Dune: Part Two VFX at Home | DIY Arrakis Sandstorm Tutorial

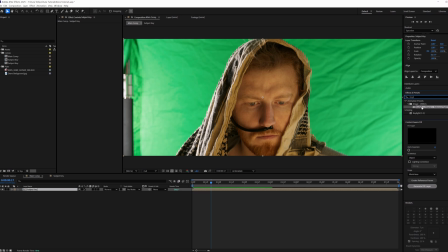Next, we're going to key out the footage and remove the green screen background.
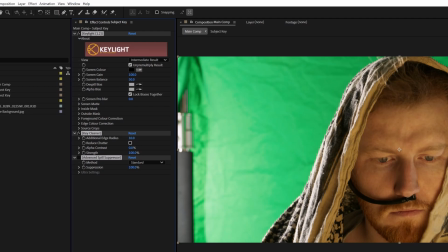To do this, we're going to use the key light plugin, and we're going to sample a darker area of the green screen.
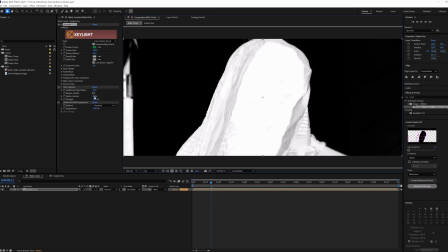From here, we want to check our alpha, so we're going to select that, and then we're going to adjust our alpha contrast until most of our alpha is solid. Thankfully, the background will also be a little tan, so this doesn't have to be perfect.
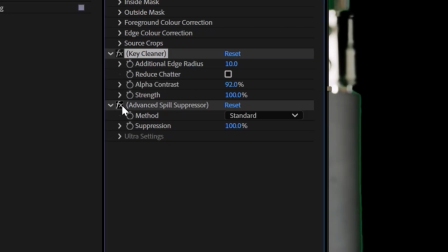We'll go back to our RGB preview and enable spill suppression. From here, let's mask out the C-stand.
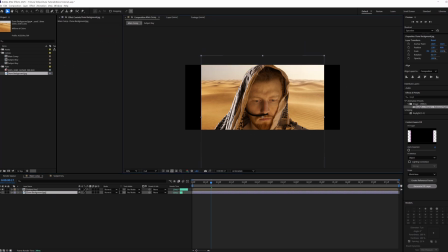And then we'll drag in our background plate, resize it, and position it to where it needs to be for perspective.
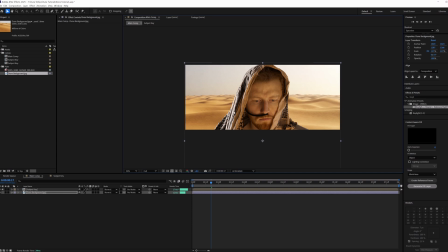And as you can see, the highlights of the subject are on the left side, while the highlights of the background are on the right side.
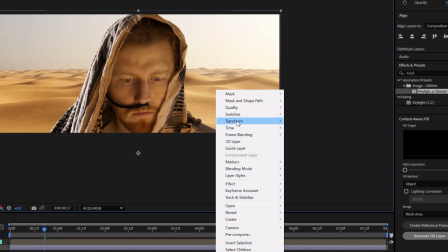So to fix this, we're going to right-click on it, go over to Transform, and then we're going to do Flip Horizontal.
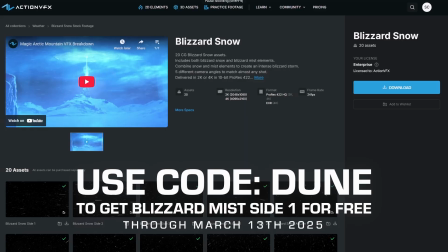And now, let's begin adding our dust in the background. we're actually going to go ahead and use our Blizzard Snow assets from ActionVFX.com.
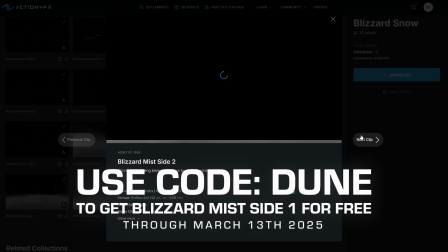These do a really good job when you composite them properly of looking like an actual sandstorm.
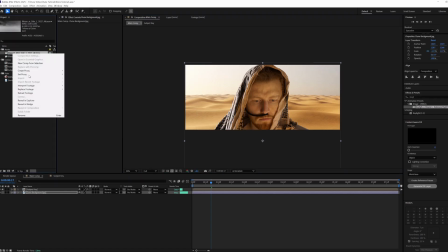So we're going to go ahead and drag those in, and we're going to convert them over into Rec 709. We are doing this tutorial in an ACES workflow. If you're not familiar with ACES, check out this video that we made for you here to get you started.
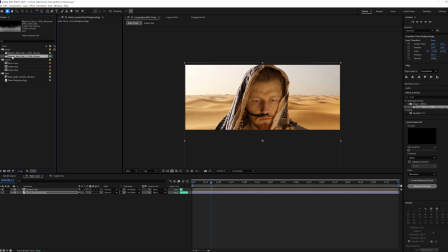From here, we're going to start with our mid-ground dust, so we're going to drag in this asset.
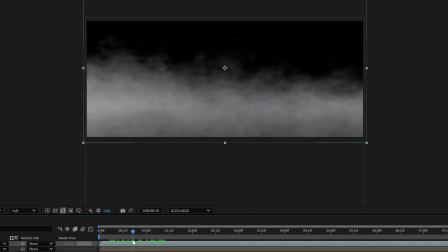And as you can see, our snow is actually moving in the wrong direction based upon the wind of the footage we just shot.
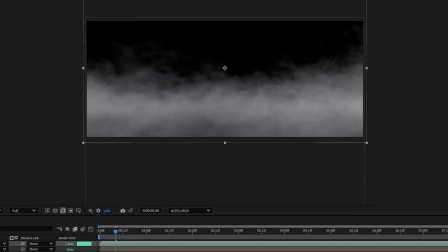So what we're going to do is we're going to flip that horizontal as well. Then we're going to go over and apply an unmult effect.
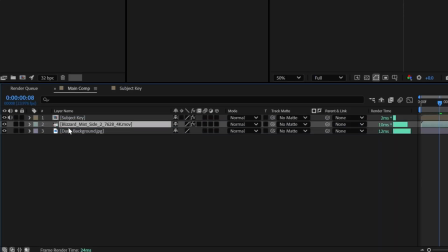What this does is it removes the black background. Next, we're going to put this behind the subject and position it and do a quick little playthrough for funsies.
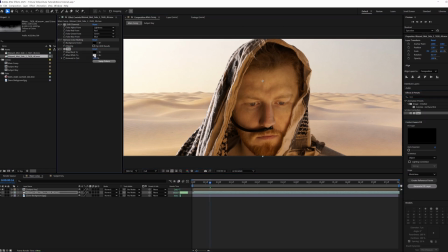We're going to apply a tint effect to color the snow so it looks more like sand.
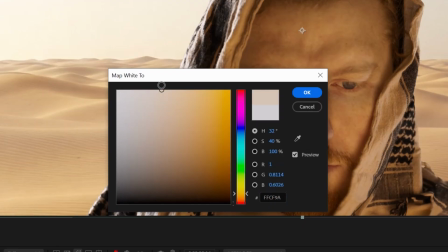So we're going to choose a kind of orangey-ish color and go about halfway on the saturation.
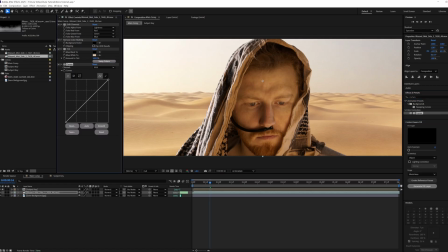Next, we're going to add a curves to go ahead and darken the snow, but it's kind of disappearing.
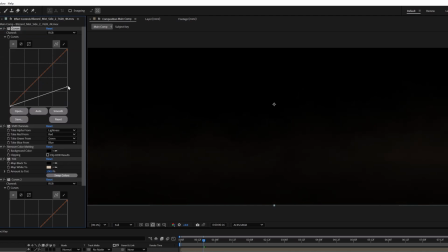So what we're going to do is we're going to duplicate this curves and we're going to bring it above our unmult so that we can increase the brightness to thicken our alpha output.
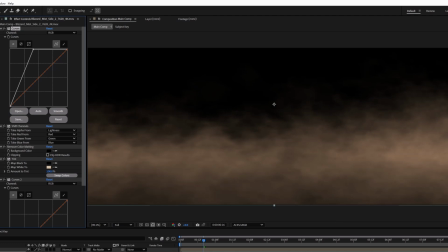We're going to get it just to where colors are not flattening. And we're going to bring our exposure back up a little bit.
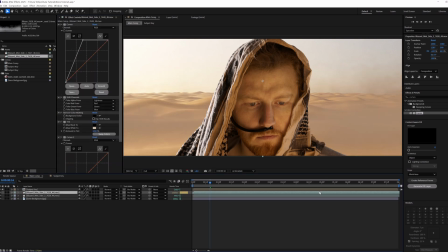And then we're going to go ahead and duplicate the layer. Let's offset the time so they don't look perfectly overlapped.
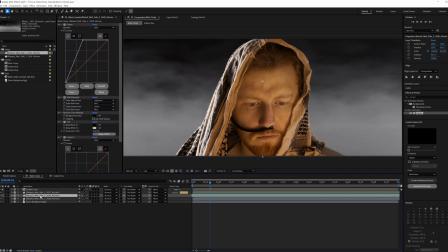Next, let's grab our other Blizzard Snow asset. This one will look better along the horizon.
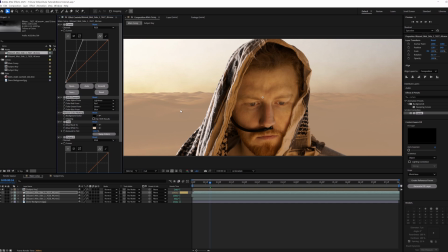So what we're going to do is copy and paste the effects from our other Blizzard Snow assets directly onto this one.
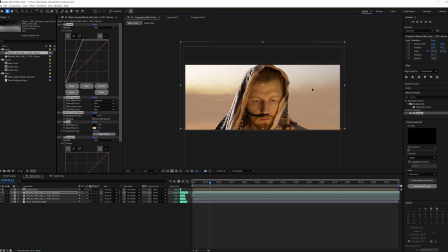We'll position that to where it's just riding the horizon there. Forgot to flip this one horizontally, so we'll go ahead and do that.
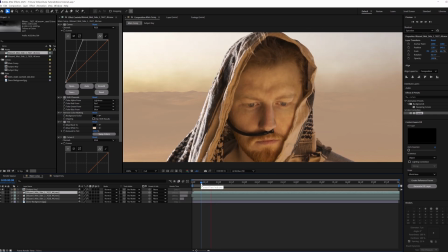And do a quick little preview. And as you can see from our preview, this is coming along very nicely.
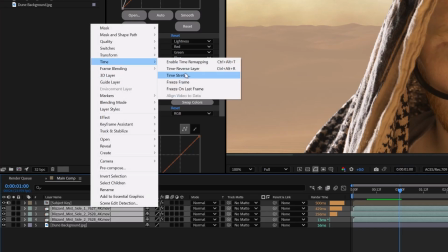We're going to want to speed up the snow just a little bit. So we're going to set the time stretch of all three to 80.
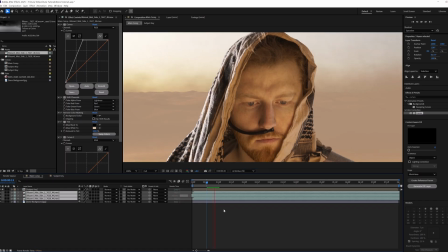And we'll do another preview to check the speed. And beautiful. That's what we're looking for right there. But now we're losing some of the dunes within the background because of how thick our snow assets are.
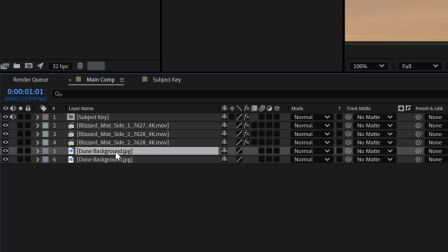So we're going to duplicate the background, bring it up over top of our snow assets,
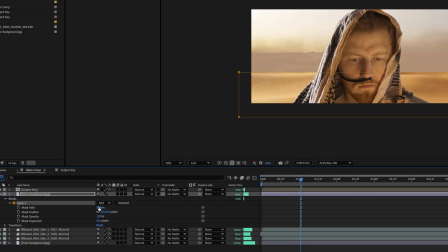mask out the bottom, and feather it until we get the result we want.
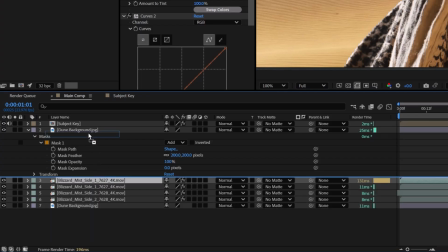Next, let's bring some more snow over top of the new background we just added to blend it all together better.
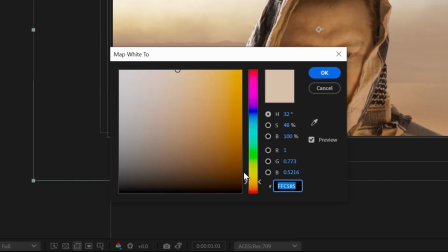And we're going to scale these up a bit. To add a little bit more depth to our scene, we're going to play around with some of the color, setting different ones between reds and oranges.
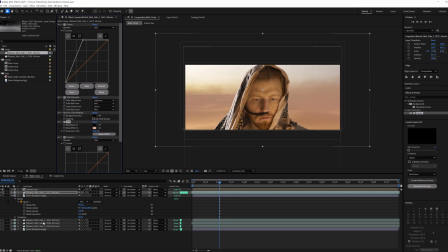This will make our shot feel a lot more dynamic. We're going to duplicate that again, offset the time, adjust the position, and we're going to change the color again to a more tannish tone.
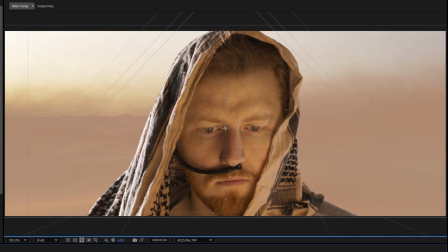And so far, this is looking really good. Our sandstorm is coming together very nicely.
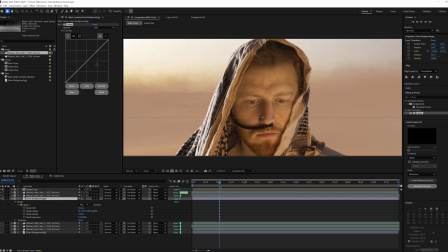The problem is, we're losing the dunes again in the background. So we're going to go ahead and add a curves effect and increase the blacks within this layer.
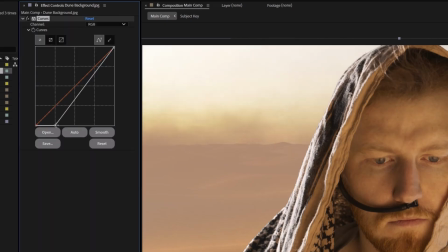This will help to bring the shaping and the shadows of the dune out better. We're going to apply this to both our foreground and our background plates.
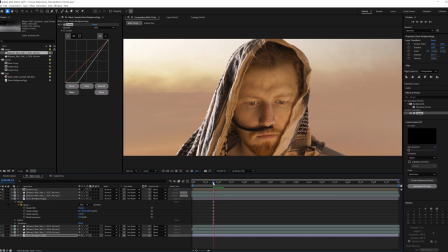And now we have a lot more definition within our background.